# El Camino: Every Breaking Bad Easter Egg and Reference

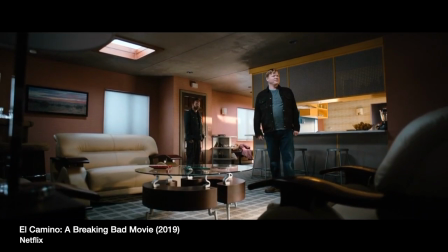[0:00]
I was thinking of Easter eggs.
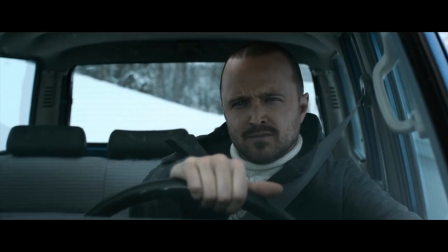[0:02]
Much like Breaking Bad and Better Call Saul, El Camino, a Breaking Bad story, is filled with references and Easter eggs and symbolism and all kinds of callbacks. Some of them you may have noticed, and others may have later occurred to you during an epiphany that you had while reading Whitman on the John. Luckily, we're going to break down all of the hidden details here on Screen Crush.
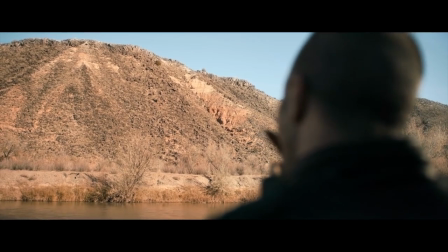[0:22]
The film begins with Jesse looking at a mountain in the distance. This bookends a shot near the end of the movie when Walt looks out on a similar mountain. But there's a key difference. When Walt looks at the mountain, he says, "You're really lucky, you know. You didn't have to wait your whole life to do something special." Because he's dying of cancer and moving toward the end of his life.
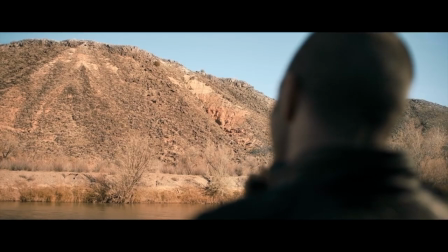[0:41]
To him, these mountains represent a barrier, an ending. But to Jesse, they represent the frontier and new possibilities.
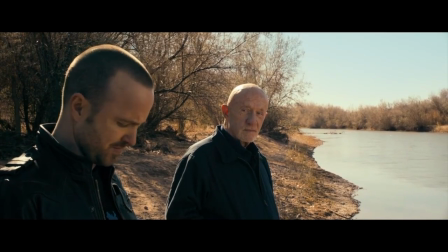[0:47]
His conversation with Mike reflects this when they're talking about what they're going to do next.
"Where'd you go?"
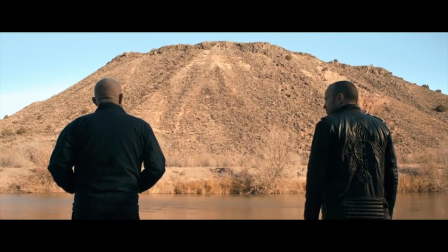[0:52] "Alaska. It's the last frontier."
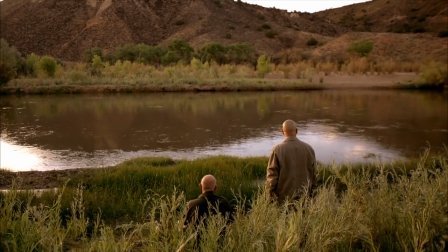[0:55]
If the setting looks familiar, it's because it's where Walt killed Mike back in season 5, and also where Mike dumped all of his incriminating evidence.
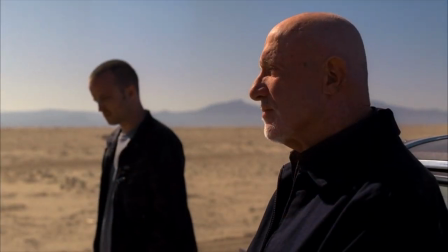[1:02]
This conversation takes place during episode 6 of season 5, just after they offer to sell their shares to Declan.
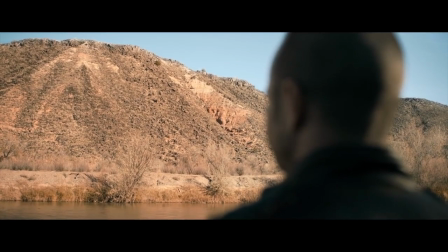[1:09]
From the way they reference Walt, "You know he's not going to be happy." I'm going to guess that this is before they ask him to sell his share of the methylamine.
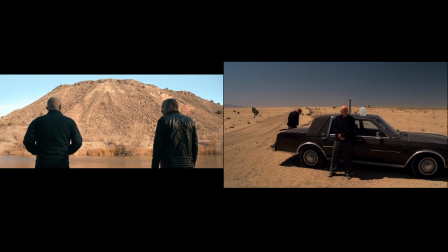[1:17]
The two are wearing the same outfits, and they're talking about what they're going to do with their big scores.
In the conversation, Jesse says, "Put things right."
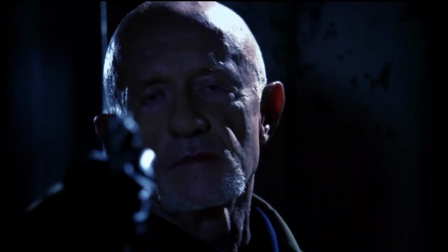[1:24]
Which Mike says that he can never do. Mike has some history with trying to right wrongs, when he killed the two crooked cops who murdered his son. But Jesse might have ignored this advice. In the last scene, he's written a letter to Brock, son of his ex-girlfriend who was killed because of Jesse.
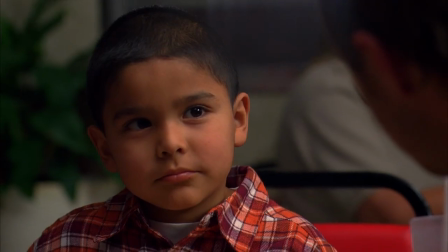[1:37]
And though we don't see the letter, a lot of fans have theorized that this is an apology to Brock, and it explains why his mother was killed.
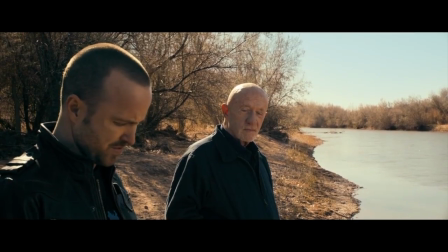[1:43]
So, on Jesse's part, it's a small effort to set things right. And there's other implications of this scene that fit in with the theme of the movie that we're going to talk about later on. So as he's running away from the meth compound, he's holding a gun, waiting for the cops, which is similar to the first scene of the series when Walter White did the same thing.
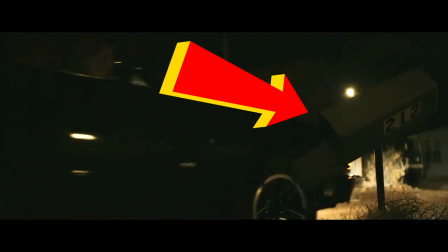[1:59]
He drives over a mailbox number 212, a possible reference to the 12th episode of season 2, Phoenix, where Jane dies.
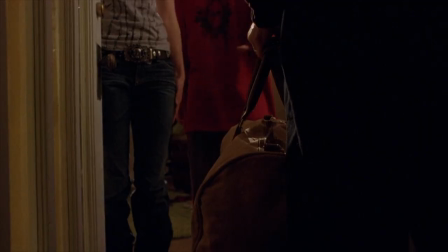[2:06]
This is a major turning point for Jesse. It's the episode where Walt really started to manipulate him and control his life.
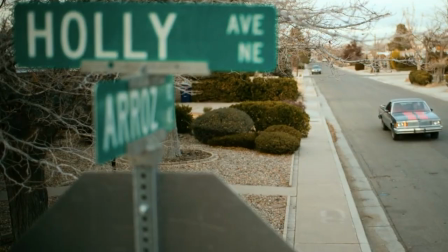[2:11] "Nice job wearing the pants."
The two streets that intersect here are Arroz and Holly. Arroz means rice in Spanish.
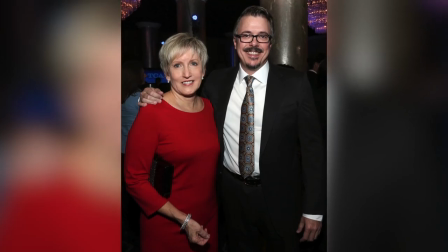[2:18]
This is a reference to Vince Gilligan's longtime girlfriend, Holly Rice, who also inspired the name of Walton Skyler's daughter, Holly.
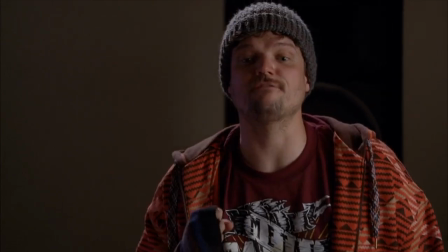[2:23]
Notice Skinny Pete's house is decorated with Star Trek memorabilia. In a previous episode, we learned that he and Badger are huge fans of TOS.
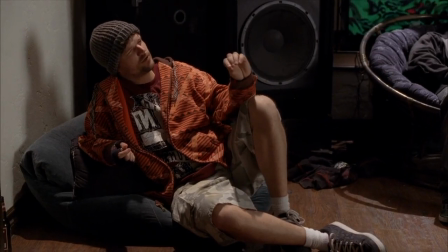[2:31] "You're telling me every time Kirk went into the transport, he was killing himself?
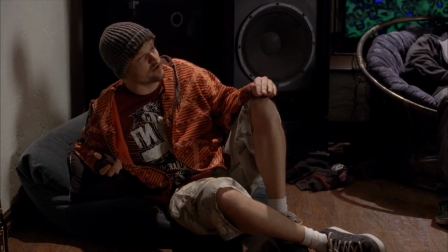[2:35] So over the whole series, there's like 147 Kirks, at least."
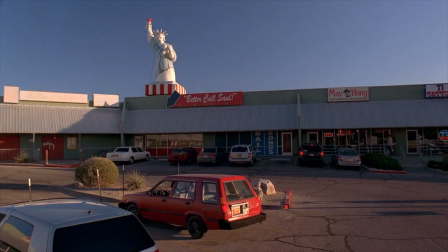[2:40]
There's a signature Breaking Bad time lapse where we see that Saul's strip mall offices are now a sports bar and Pollos Hermanos is now a restaurant called Twisters.
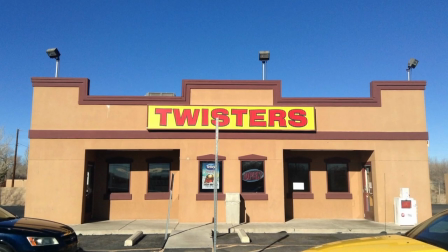[2:47]
This is a tribute to the actual restaurant in Albuquerque where they filmed interior and exterior shots of Gus Fring's chicken joint.
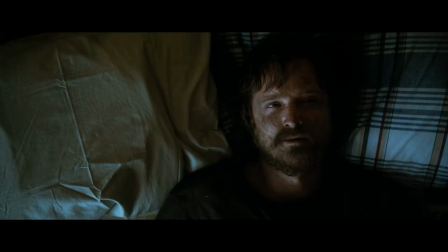[2:54] Los Pollos Hermanos, taste the family.
When Jesse wakes up, he has a brief hallucination that he's still living in a cage.
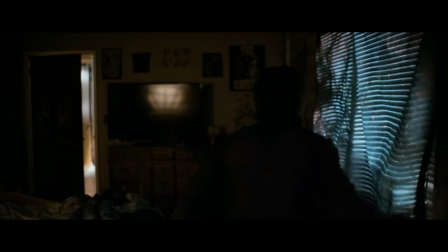[3:00]
This is reflected by the striped pillows and sheets in the room, which are hanging in the window like bars. In the shower scene, we see scars on his back like he's been whipped. This leans heavily into the metaphor that Jesse's story reflects that of Jesus. Now, The Take did a great video on this that talks about the many parallels, including the pair's love of woodworking.
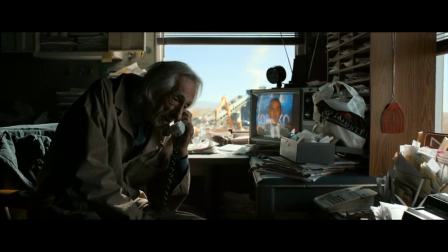[3:16]
So you should find that video and watch it. It's really good. Old Joe, of course, appeared in multiple Breaking Bad episodes and even destroyed the classic RV. He detects a LoJack in the El Camino. This is a tracer to find stolen cars, and it's how Hank ended up encountering Tuco in the episode Grilled from season 2.
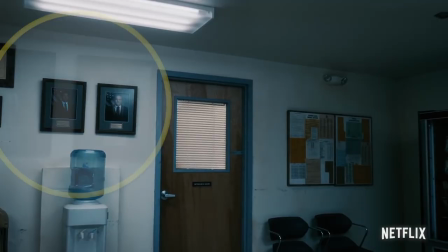[3:31]
Speaking of Hank, in the trailer for El Camino, there are photos of he and Steve Gomez hanging up on the wall in the DEA.
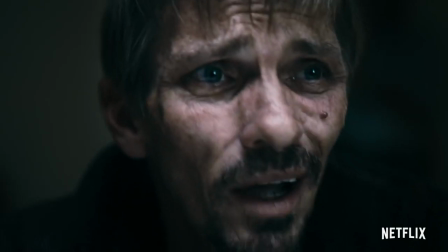[3:36]
In that scene, Skinny Pete refuses to give up Jesse.
"No way, I'm helping you people put Jesse Pinkman back inside a cage."
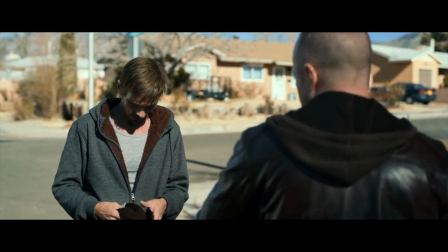[3:43]
And in the movie, we see him covering for his friend.
"Dude, you're my hero."
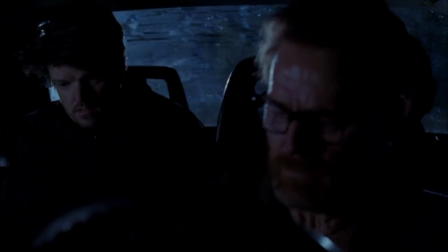[3:47]
He and Badger even give Jesse the money that Walt paid them to shine laser pointers at Gretchen and Elliot.
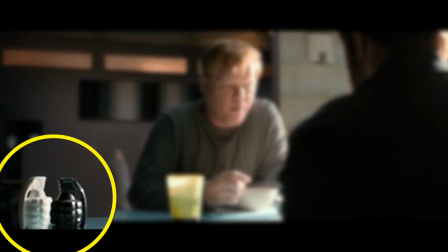[3:53]
So now let's talk about Todd's apartment, which is filled with Easter eggs. There's these grenade salt and pepper shakers, which both hint at Todd's violent personality and also his dual nature.
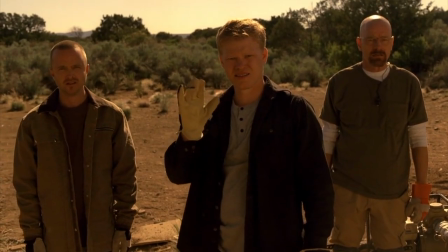[4:01]
He's a sociopath, but also an aw shucks boy next door.
"Just so you know, this isn't personal."